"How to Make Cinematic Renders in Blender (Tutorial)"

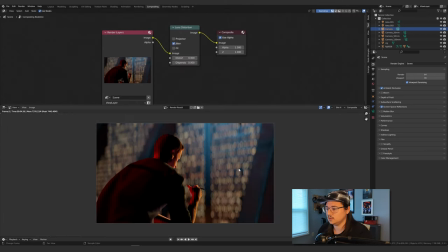(20:38)
And then basically for the noise, you just turn on jitter and you can see it gives it like a color noise. So it's like red, green, blue kind of pixels. And you can do dispersion, which is what will give it the chromatic aberration.
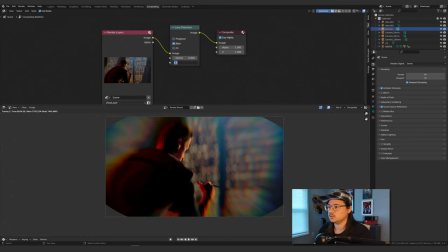(20:55)
So if we do one, you'll see it's like very, very strong. So you never wanna do one, 0.1. Interesting, this is giving me like Judge Dredd vibes. 0.01, it's subtle, it's there.
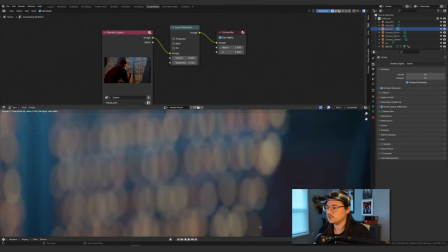(21:08)
Maybe if we turn off the jitter, you can kind of see it on the edge here. And it's one of those effects you don't want to overdo unless you want to do it on purpose.
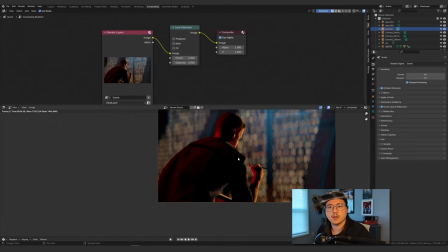(21:16)
As long as it's there, the more subtle it is, the more like subtle cinematic feel it has without feeling like forced or too fake.
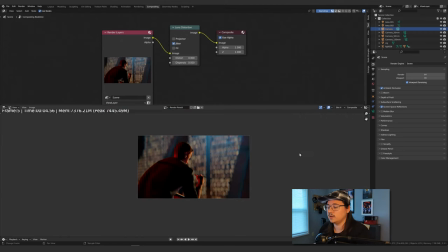(21:25)
That's how you would do that in Photoshop, and then you can add the jitter back on, and then you can just render that out, and again, just do the cinematic bars or whatever on top. So, but if we were to do this in Photoshop, let me show you how I would do that.
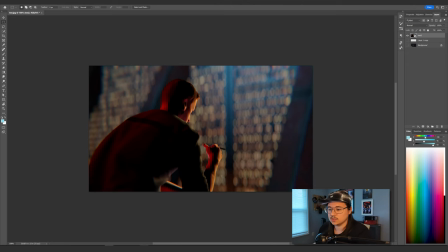(21:37)
So if we pop open Photoshop, this doesn't have the, oh wait, this does this have the, I think this has the chromatic aberration, I should have, yeah, it does. Let me just turn that off completely. And then in Photoshop, the way that I usually add grain and chromatic aberration at the same time, I usually do that at the end.
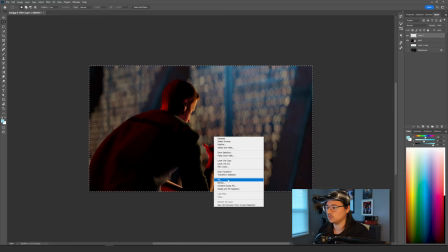(21:54)
I'll just use the marquee tool, select the whole shot, fill with gray.
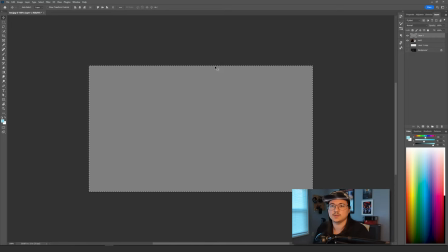(22:01)
And this is something I used to apply to a lot of like concept art and stuff like that, because like if you're just doing concept art that you want to look like it's for a movie or something, or cinematic again, usually I've just heard like a long time ago, like concept art, if you're doing it for a film, you want to make it look like it's already in the film.
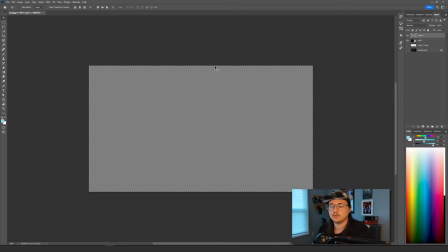(22:18)
So then the people, you know, the directors or whatever, get a better idea of how it would look like in the film. Anyway, so if we go here, we go to noise, add noise.
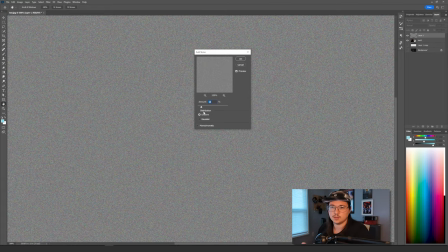(22:27)
And then here you can make it like the color noise that was in Blender, or you can make it monochromatic. You know, it's a preference thing. It really doesn't, I think, make a big difference. It looks like it's a little bit more fine when it's in color.
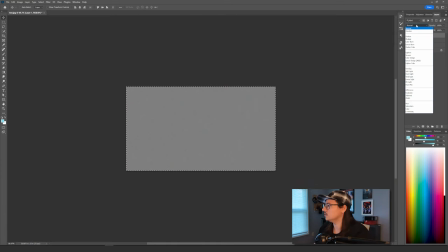(22:40)
I usually keep it like 10, just keep it subtle. And then in the adjustment layers, overlay feels a little bit like harsher.
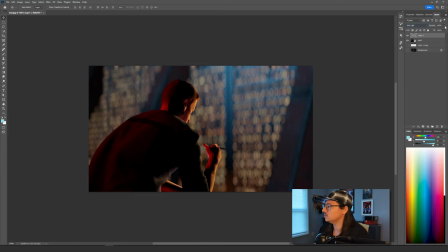(22:48)
Soft light is a little bit more subtle. So let's do it soft light, keep it like 30%.
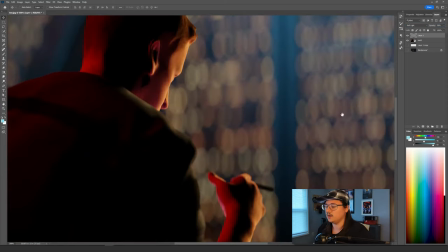(22:53)
So then it's like really subtle, it's there, but it's not like in your face.
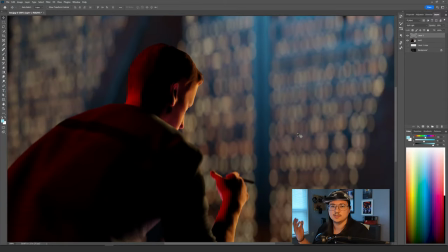(22:57)
And grain is another one of those things that is explained in that anamorphic lens video. They talk about like the history of grain, where grain kind of comes from, why like old Western films have like a high grain amount, and why like 4K, like 8K movies kind of have less grain,
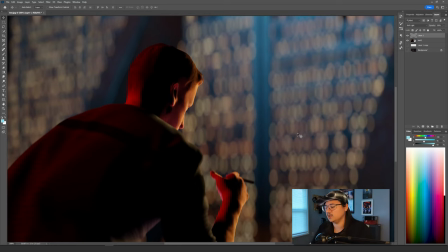(23:14)
and then how grain is added back on top of things, you know, just to make it look and feel more cinematic,
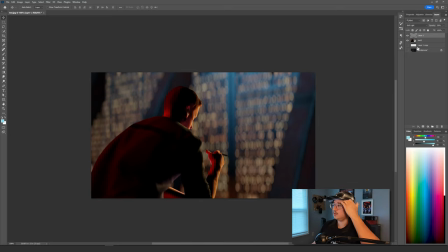(23:19)
all that kind of stuff. And then for chromatic aberration, we'll just go with the original. Make sure you have the image selected, go to filter, lens correction.
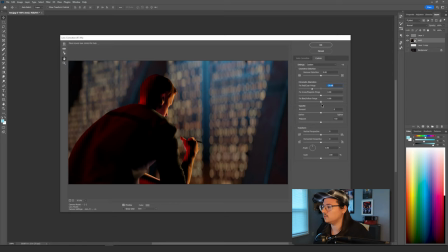(23:30)
And if you just start changing the red fringe to negative and change the blue fringe to positive,
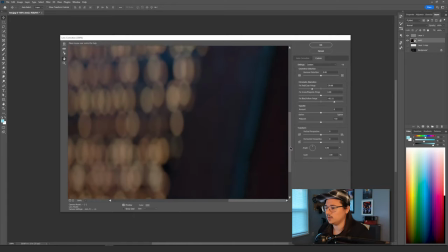(23:37)
I think it should work. It should kind of be already happening. Kind of, yeah, it's, you can see like nudged a little bit.
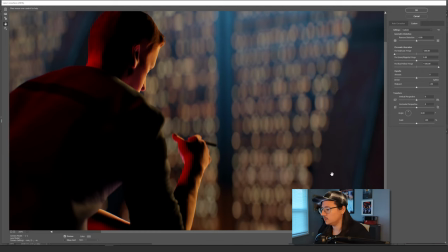(23:45)
So it's kind of happening. You can kind of see it on the edges of the bokeh, but there's not a lot of like things in the side of the frame.
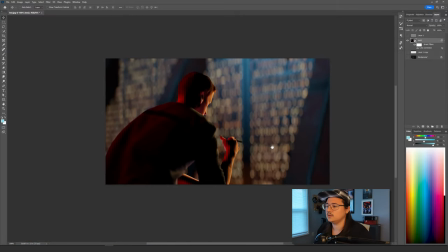(23:53)
So it's just not as noticeable, but that's what you want. You don't want it to be like, at least in my opinion, personally, I don't try to make that effect really strong.
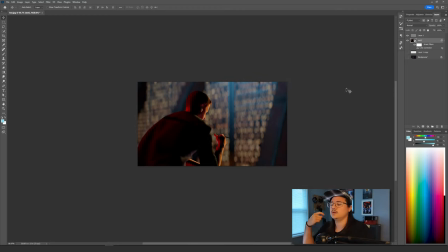(24:01)
It's like a very subtle subconscious effect that, and then when people see that, they'll be like, oh, that looks kind of cinematic. Like, I don't know why, it just does. And so we'll just take our cinematic bars that we made earlier, stick it on top.
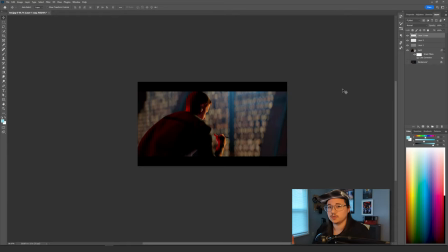(24:15)
One last thing to kind of keep in mind, and this is purely a personal preference, and that's just like the color balance, the color grading. And if I want to just do a quick color wash, because one thing I don't like is when the black cinematic bars that are pure black
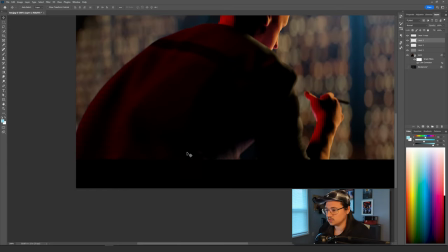(24:32)
are just as dark as the black in the image. Like we can still see there's a difference here, but let's adjust it a little bit more.
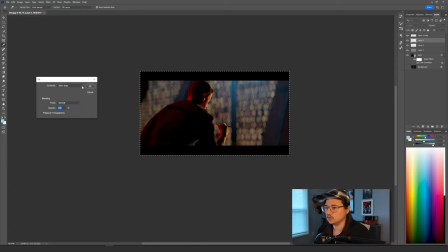(24:40)
So I'm gonna select the marquee tool again, fill with just a blue, a very light gray blue wash like that.